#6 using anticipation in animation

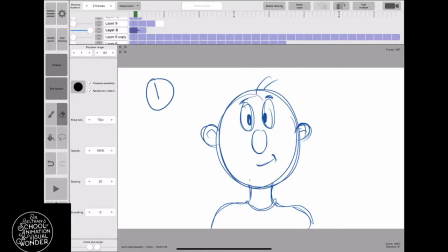If you look at the way the circle is, one is squashing, one is stretching. So you see that same principle in the bouncing ball. That's why the bouncing ball is so important. And there it is, just without the squash and stretch.
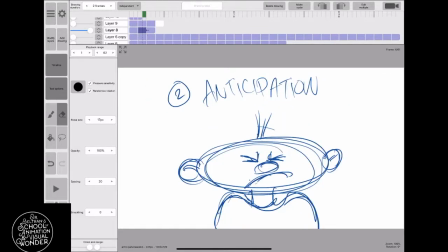You can see if I take out the anticipation, it doesn't have that same strength that it would have all 3 drawings.
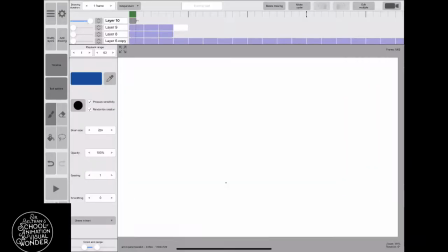If you just have the neutral and the reaction, it's not as strong. Okay, so let's go on to another example.
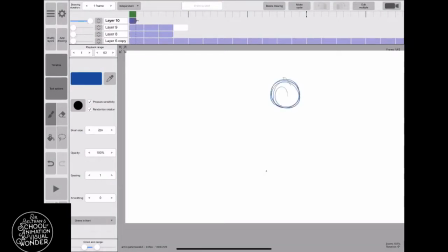And you see I'm doing things as simple as possible. These drawings are super, super simple drawings, just to show you that you don't have to. In fact, I don't want you to do an elaborate drawing. This is a simple drawing for me.
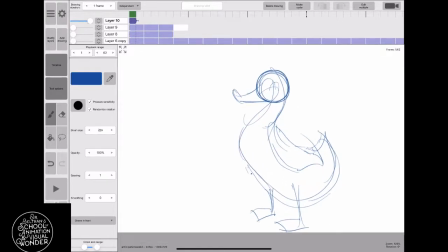It's a duck, but I'm not necessarily looking for you guys to do a elaborate drawing.
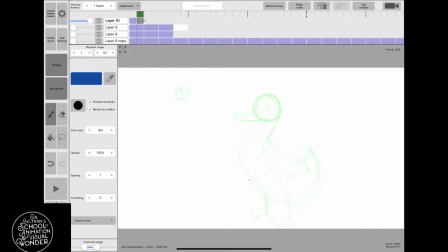But I want you to see even in this animation, it's a very, very simple drawing.
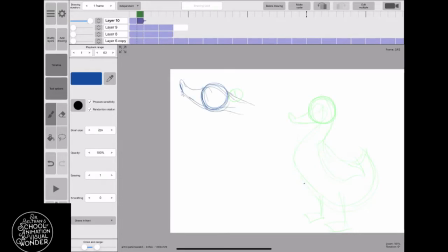Because what you're going to do is you're going to do an incredible number 1 drawing, and then you're going to get really discouraged and not want to finish it all the way through. By the way, I'm just doing the key poses here. There'll be a lot of in-betweens. Okay, so here we go. This is, I did 1 drawing. That was the neutral position of the duck standing.
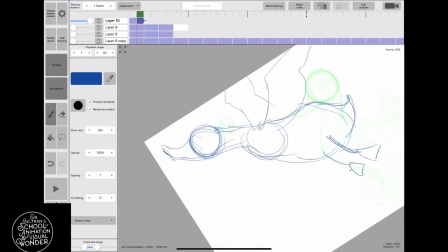This is the reaction. He saw something, or he wanted to do something.
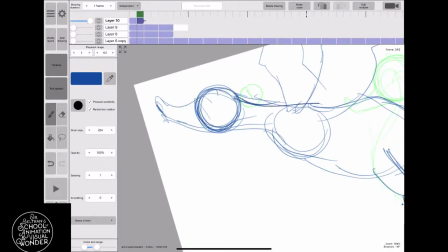He wanted to fly, and now he's flying. His reaction is that he is actually flying.
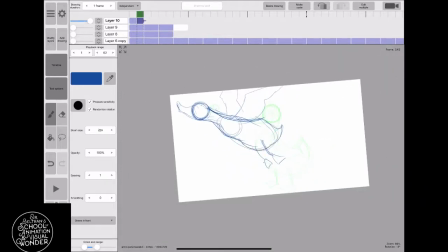So right now there's just 2 drawings, the neutral drawing and the reaction drawing. So to strengthen this pose, to strengthen the animation, I'm going to have to add an anticipation. So there it is. There's the animation right there. And that's what it looks like. It's flying.
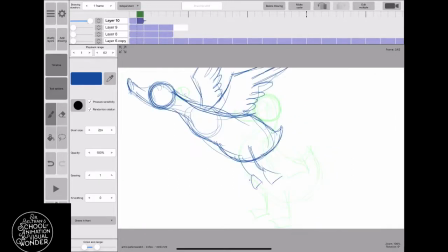It's a duck standing going to a duck flying. And that's fine.
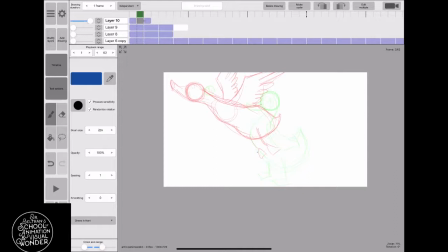Nothing that exciting. And remember, green is the drawing before and red is the drawing after. So first there's the line of action, and I'm going to just do the opposite line of action for my anticipation drawing.
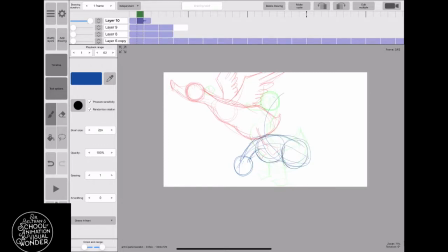This is the second drawing. It's called the in-between drawing between 1 and 3, right? This is number 2. So in this one, his body is contrasting with the neutral drawing, and he's bending down.
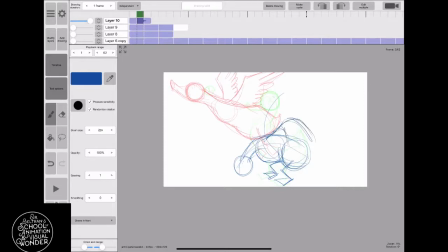He's going the opposite direction, and his wings are folding out the opposite directions of the third drawing,
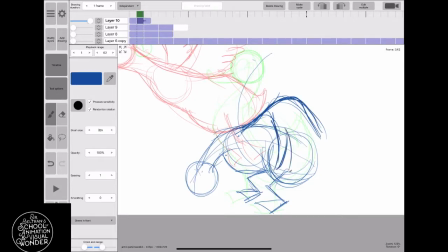where his wings have gone up to fly. Right here, they're folding down because it's going to give a maximum amount of contrast, which is what you're trying to go.
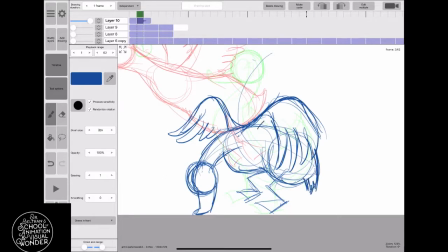Now, this drawing's a little bit more complicated, but even the tail feather is going down in contrast to the number 1 and 3 drawing.
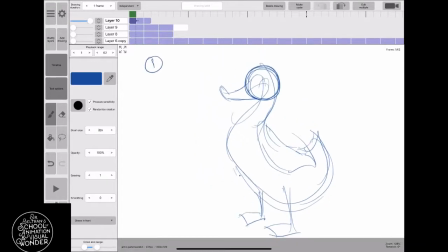So here's number 1, the neutral drawing, okay? And I'll put just a little bit more detail on it, just to have a little bit of fun with it. Not too much. But remember, I'm not concerned at all of what your drawings will look like at this point.
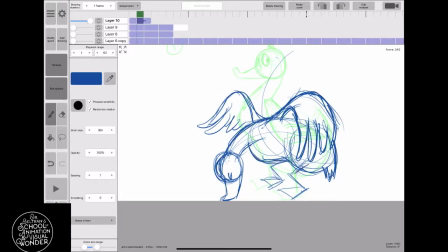And then here he is with the anticipation drawing.
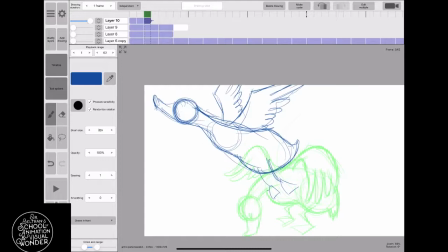And in this anticipation, he is anticipating flying up.
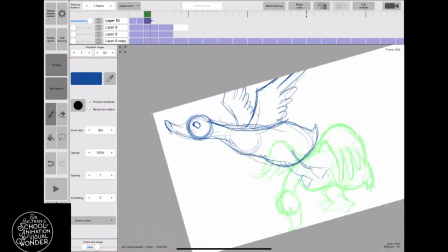And he's going to go into the air, but before he goes into the air,
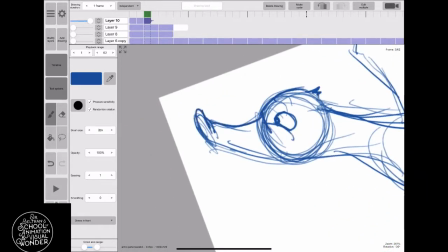he's going to double back and grab all like a spring. When you get a spring, he's going to bunch up all of that energy together like a ball before he stretches out and shoots out.
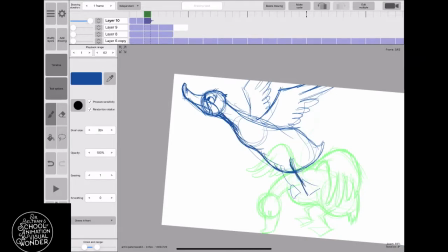And I could probably even exaggerate that and go even further with that.
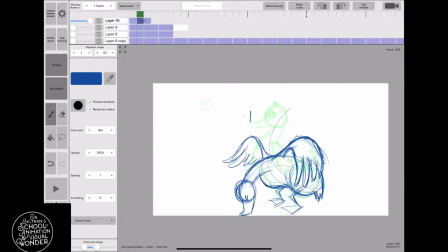So I hope you're getting an idea of what this anticipation is. You're anticipating the next move. That's the anticipation drawing right there. See that? So it just is going to strengthen your action, that whatever action you're going to do,
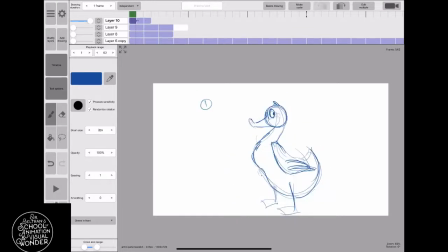that anticipation drawing is super, super important. All right, so you've got the neutral drawing, number 1.